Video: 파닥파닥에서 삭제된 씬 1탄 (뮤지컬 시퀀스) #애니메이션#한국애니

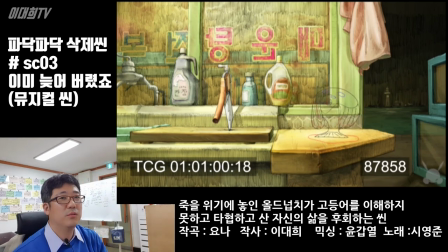원래는 올드넛치가 바로 2차 편집씬으로 실제로는 공포에 질리는 그런 씬 공포에 질려서 어떤 마음이 변하게 되는 이런 그걸 표현했던 시퀀스인데 본편에서는 약간 공포스러운 분위기?
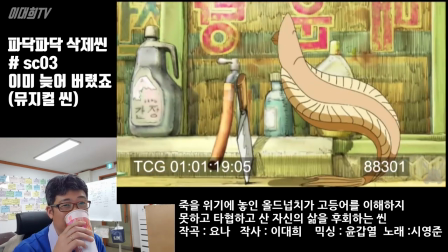이런 느낌으로 표현이 되어 있잖아요 근데 실제로는 제가 처음에 이 씬을 구성했을 때는
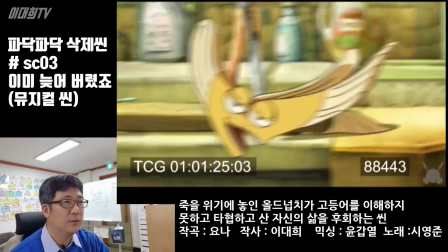공포스럽다기보다 오히려 좀 익살스럽게 하면 어떨까 그래서 넙치가 갑자기 일어나서
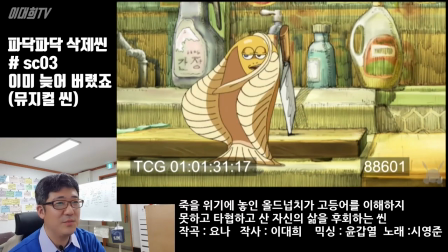춤을 추면서 헤이 거기 아저씨 아줌마 회치려면 칼 좀 씻고
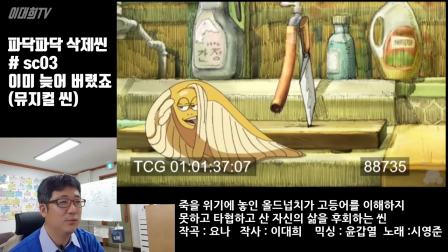하고 약간 유머러스한 느낌으로 묘사를 했었어요.
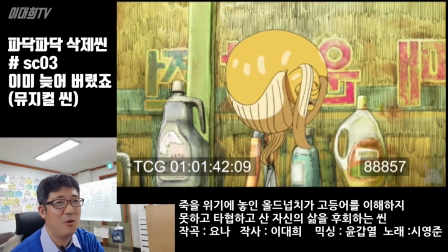그리고 여기 회 먹으러 온 사람들도 상 업고 춤추고
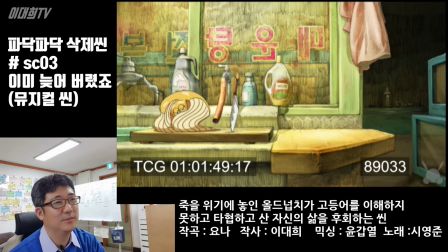이 넙치가 이런 식으로 춤춘다는 그런 게 저는 되게 재미있다고 생각을 해서
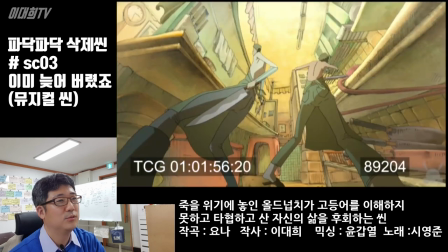횟감들 사이에서 이렇게 춤추고 하는데 하는데
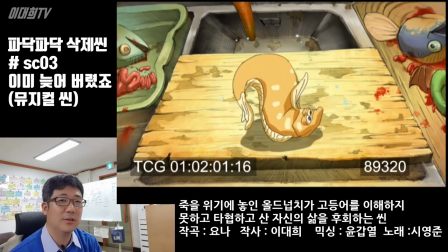이것도 이제 편집 감독이 보시는 게 깬다 이건 진짜 깬다
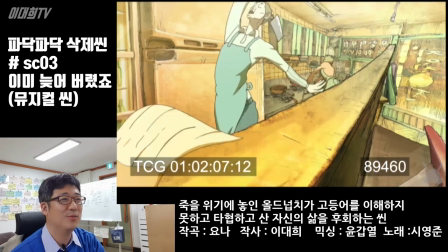완전 갑자기 분위기 잡다가 슬퍼야 되는
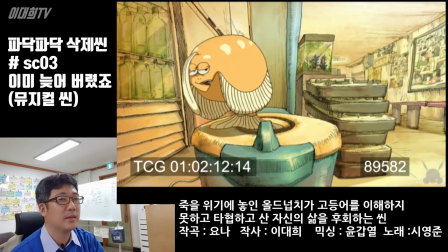시퀀스인데 저는 이제 이 씬 다음에 바로 이제 놀램이 죽은 게 들어오잖아요 그래서 이제 더 익살스럽게 하다가 이렇게 딱 하면은 슬프지 않을까 이게 더 슬픔이, 더 컨트라스트가 생기지 않을까요?
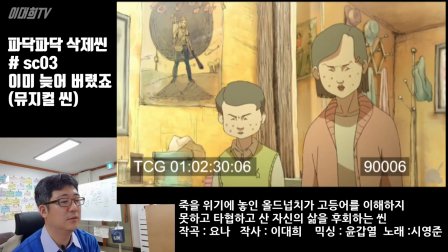라는 그런 관점이었는데 편집 감독님이 보실 때는 오히려 그게 너무 깬다 화면을 영상의
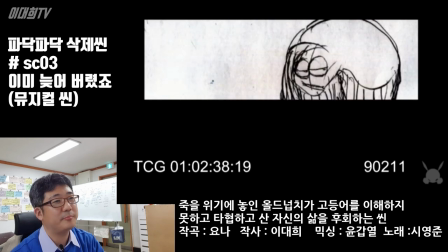흐름을 그렇게 얘기를 하시더라고요 그래서 처음에 인정을 안 했는데 계속 실제로 보다 보니까
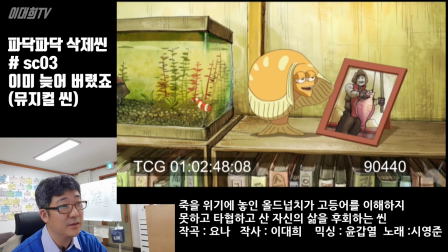여기 이 도달이에요 여기 횟집 사장님이 넙치의 여자친구를 실제로 낚시에서 잡아왔던 나름 스테이를 넣었었죠.
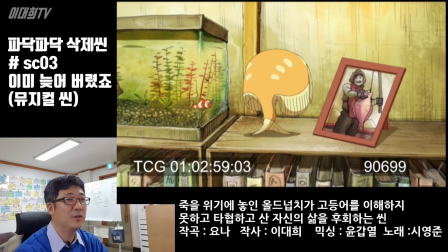여기 넙치 노래할 때 흰동가리도 보고
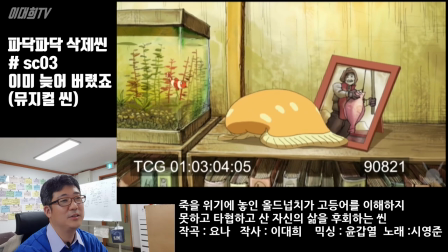그래서 이 애가 이 사진을 덮는 게 그게 보기 싫은 거예요.
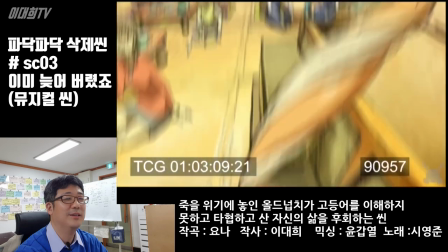자기 죽은 여자친구랑 그래서 사진을 덮어버리는 거예요.
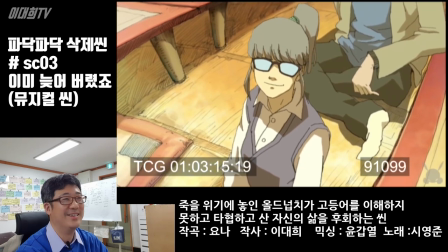좀 깨져서 막 이렇게 춤을 추고 횟집에서 일어나서 상다리로 막 엎으면서 춤을 추는 거에요.
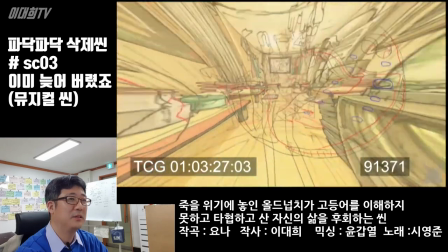나름 이 부분들이 저는 되게 재밌게 구성을 했다고 생각한 부분이었죠.
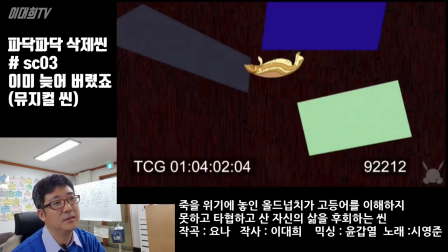아쉽지만 그때 당시에 제가 최종 편집된 걸 보고 나서 아
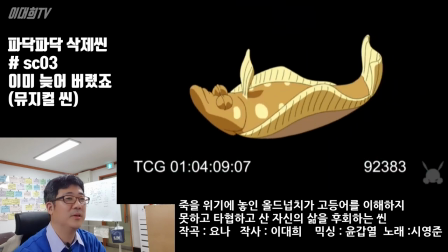이게 좀 실수를 했네요 제가 부성 면에서 근데 요 부분은 제가 사실 거의 작화를 거의 다 했거든요 많이 그래가지고 제가 했던 부분이어서 잘려서 잘려도 뭐
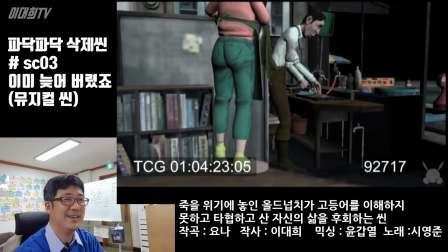그렇긴 한데 그래도 아쉽죠 그런 커트였었고요 넙치의 노래씬